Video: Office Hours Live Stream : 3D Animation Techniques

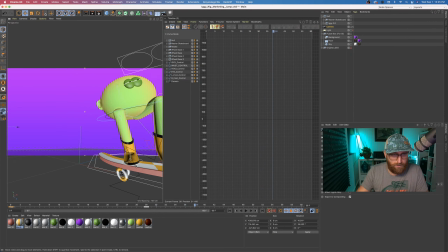[24:38]
Now, as he progresses, it would be nice to kind of go by him. Whew. But I'm going to have to back off a little bit.
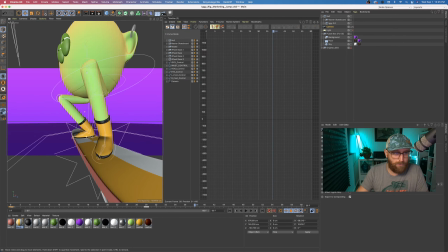[24:54]
And you see I'm already getting way too crazy. And that's okay.
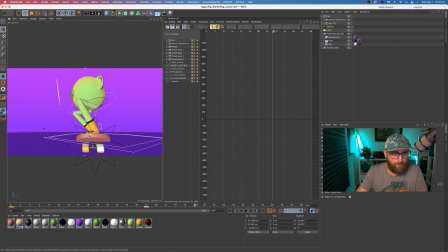[24:58]
Like we said, this might come out a little bit insane, and I'm going to have to smooth some of the timing and the keyframes out a bit. Actually, you know what I like to do sometimes is just come to the end of the animation
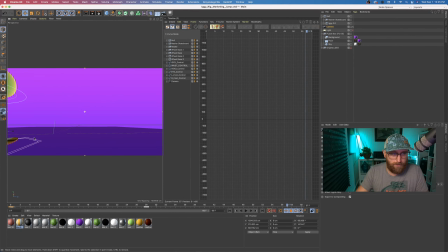[25:19]
and then go backwards and set a keyframe, because I know I want to basically go off screen with him. So set a keyframe there, move it to the very end, and then see how we're doing. So it's actually not terrible. And right, it's very pose to pose.
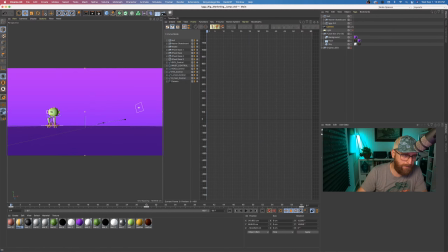[25:38]
So it's like, I just know we want this pose. We want to start out here. It's fun to start really far back because then it's really a fast camera move. It's almost like the cameraman is on its own, his own skateboard or something, just kind of streaming by very quickly.
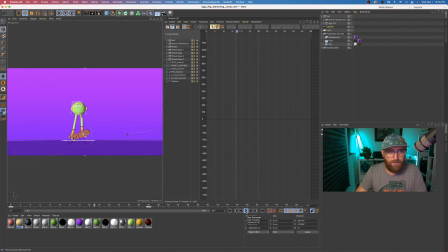[25:58]
So that's kind of a fun camera move. I mean, that adds so much. Now, like we were just saying, because there's ease in, ease out, I might want to come to the beginning of these
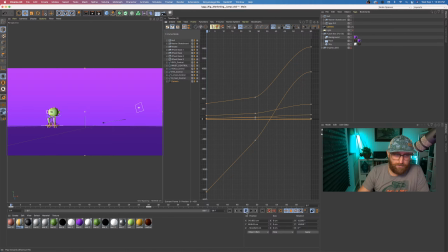[26:14]
curves here and actually just go ahead and make that linear, so the camera move just starts, right? It doesn't ease in, it doesn't work its way up, it's just already moving. And we can see that kind of re-timed it though. That kind of changed the timing ever so slightly.
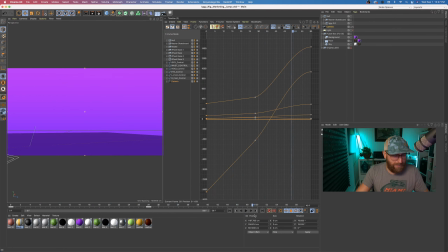[26:31]
But I think we're still hitting that main kind of key pose in the center. Now, I was choosing to render this in a really
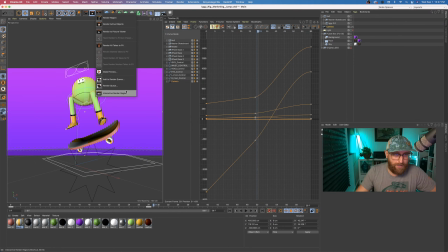[26:46]
graphical, simple style, and I have kind of the classic Cinema 4D,
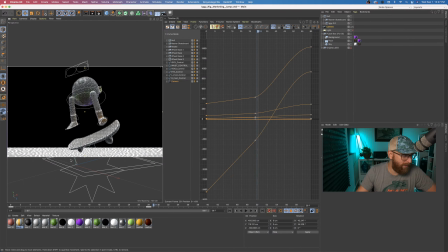[26:52]
and this whole lighting setup is included in the rig project files, so if you want to take that as well, my little purple box, where basically I do the background and a floor, and I apply a gradient to both of those,
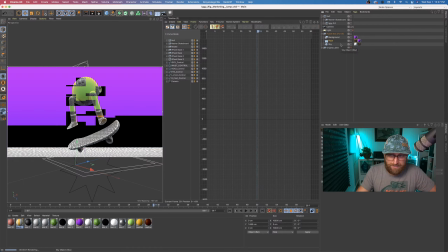[27:07]
and then on the floor, I use a compositing tag and make it into a compositing background.
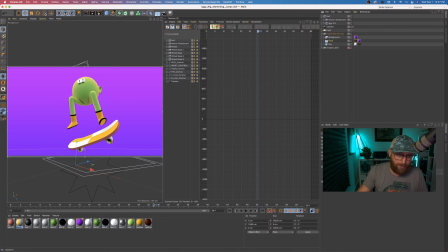[27:12]
So basically I just end up with one gradient, but it is still an environment in which there can be lights, and then I'm using a sky object, just a default sky object with just a white material. So there's just a white light that the global illumination is just lighting everything kind of from every direction.
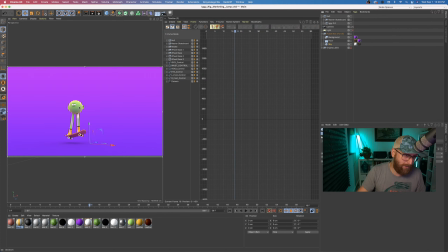[27:31]
The reason that it looks like there's any change in value here is that there's just a Fresnel kind of shader that creates this effect. But the lighting is basically really flat. Really not good at all.
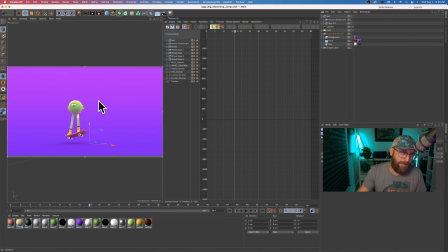[27:45]
Like, the lighting could definitely be a lot better, but I like to keep it flat just because it's almost just kind of like 2D with these really, simple shapes. But all that just to say, a fun next step to kind of blend further in is, well,
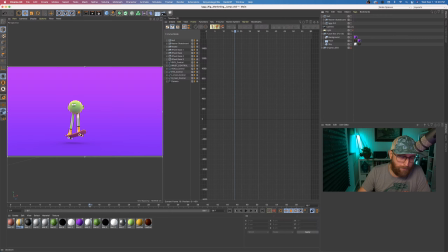[28:02]
the problem with this setup and like a cool camera move is, as this camera's moving, it's not really going to feel like it's moving because you're just looking at a purple gradient. It'll look like it's moving because you're getting closer to him, but you're not going to feel the full effect.
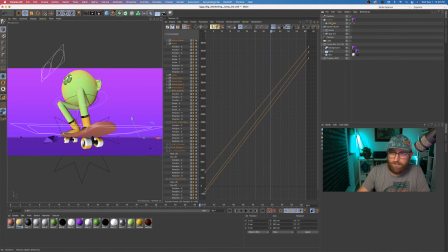[28:18]
So what I did on this version here was just to take a platonic, this very rock-like base geometry,
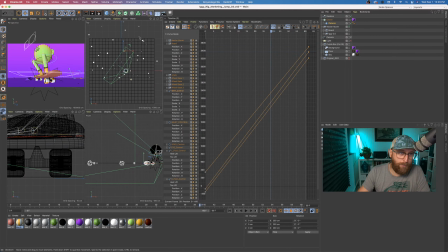[28:27]
put it in a cloner, put it in a random effector, and just basically put little boulders, little rocks of various sizes. And then I applied that same gradient material to the cloner object so that, you do get this added